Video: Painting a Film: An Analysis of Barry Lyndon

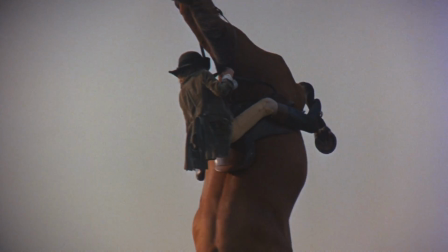4:02 The whole film was characterized by soft visuals and enveloped with a muted palette that exudes an
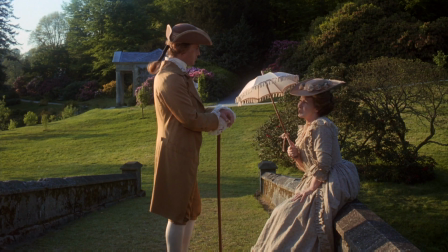4:08 atmosphere like the Rococo period that was defined by soft colors of neoclassicism, symmetry,
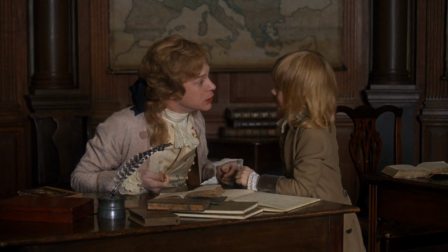4:14 and romanticism, emotion, and nature.
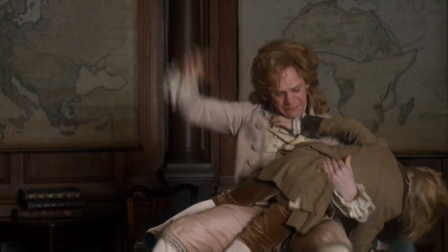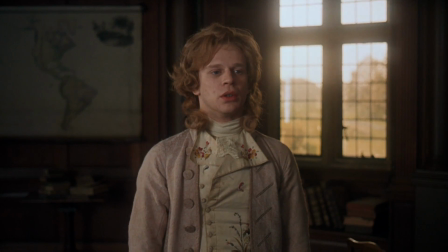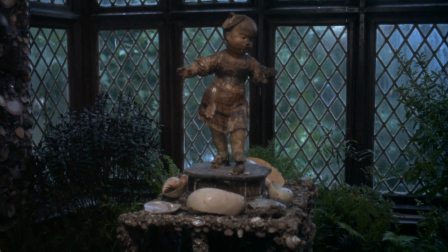4:29 Alcott captured Barry Lyndon on Eastman 100T5254 film stock that was central
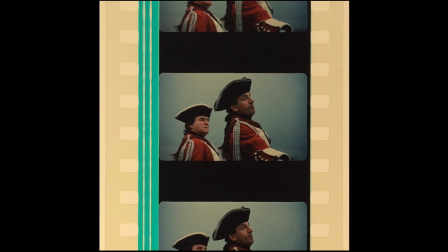4:35 in achieving the base visual style of 18th century paintings that Kubrick was incisive on because of its creamy,
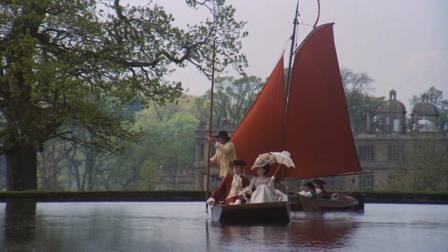4:41 neutral tones that pick up less red flesh tones and less contrast, providing a pastel appearance.
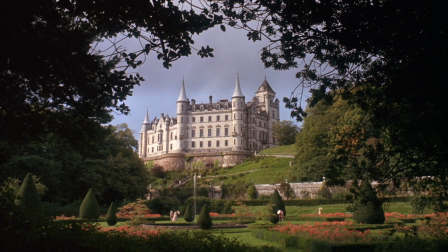4:47 To capture a world before artificial lighting, Kubrick insisted on working with natural light for depth and authenticity purposes.
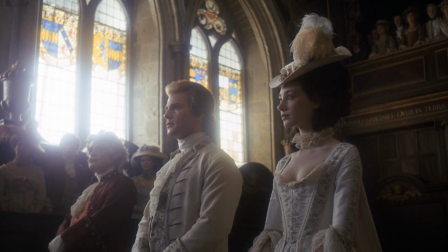4:55 Shooting with minimal light made Kubrick have to push the film to get a proper exposure, further adding to the grain and softness.
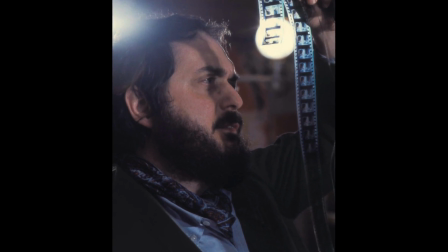5:01 But a soft palette was exactly what Kubrick was behind.
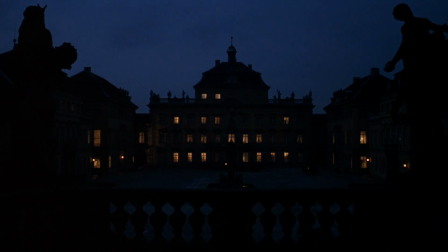5:04 Now, using natural light for daytime interior and exterior shots brought its complications, but was reasonably achievable.
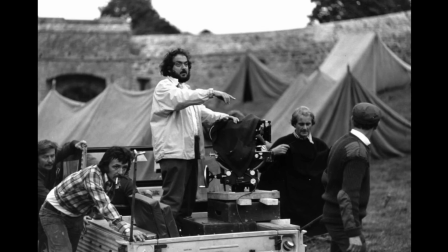5:11 What proved to be, in many ways, a historical feature of Kubrick's vision that took Barry Lennon's cinematography and cinematography
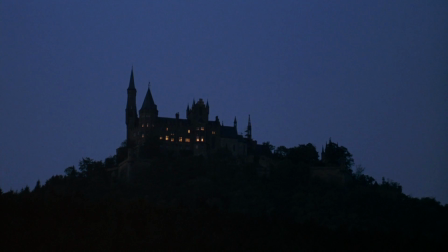5:18 as an art form a step further was the decision to have scenes lit entirely by candlelight.
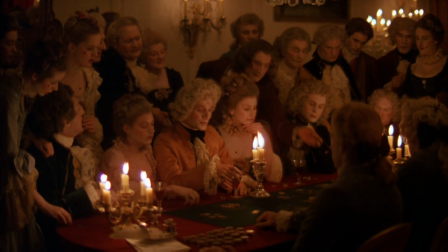5:23 What proved to be taxing about this was it seemed like it was entirely in a possibility with standard lenses and film stocks of the time, because there was no possible way for any camera to capture enough light.
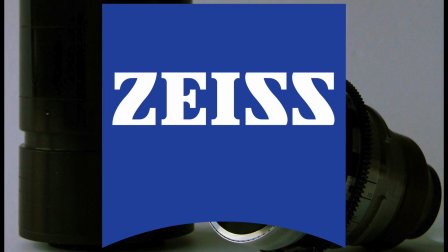5:35 Luckily, in the 1960s, NASA commissioned Carl Zeiss to develop a set of large aperture lenses,
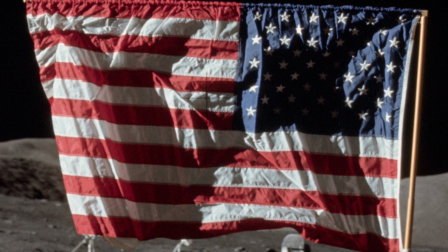5:41 and having this larger aperture allows for a camera to take in more light, and NASA planned to use this to capture pictures of the moon on its Apollo missions.
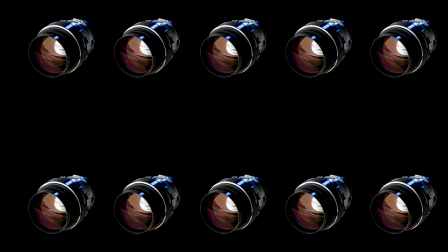5:49 What was eventually created were 10 Carl Zeiss F0.7 lenses that were more than two stops faster than any high-speed lens at the time.
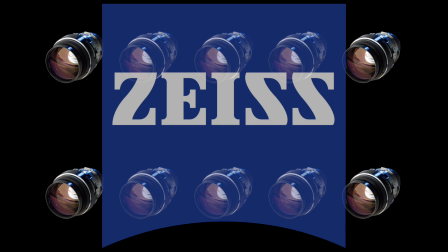6:00 Out of the 10, 6 were sold to NASA, 1 was kept by Carl Zeiss, and the last 3 were sold to Stanley Kubrick.
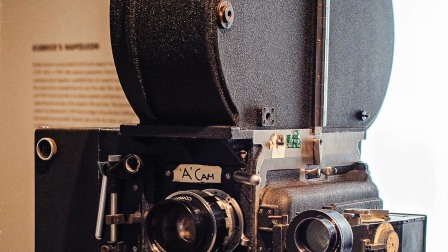6:07 Modified onto Kubrick's personal 35mm Mitchell BNC camera,
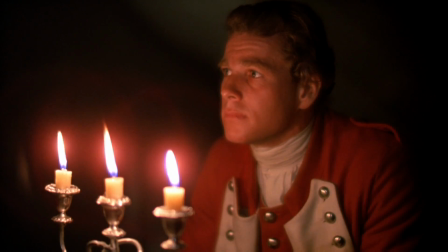6:12 the Zeiss F.07 lenses allowed John Alcott to photograph some of the film's most beautiful scenes.
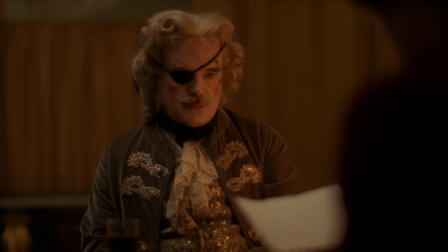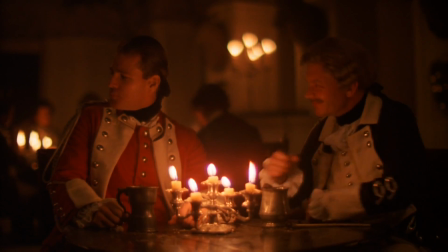6:24 Importantly, Kubrick and Alcott seem to put a significant sum of thought and labor into the camera's placement and in what way and where it travels,
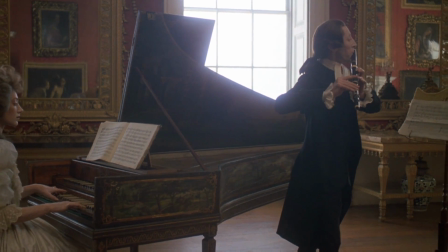6:33 complementing emotional intensity. The camera is locked down on a tripod for most of Barry Lyndon.
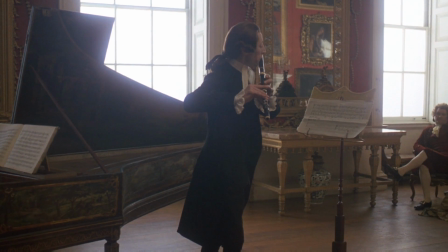6:38 The only time this isn't true occurs during close, violent, and intense situations.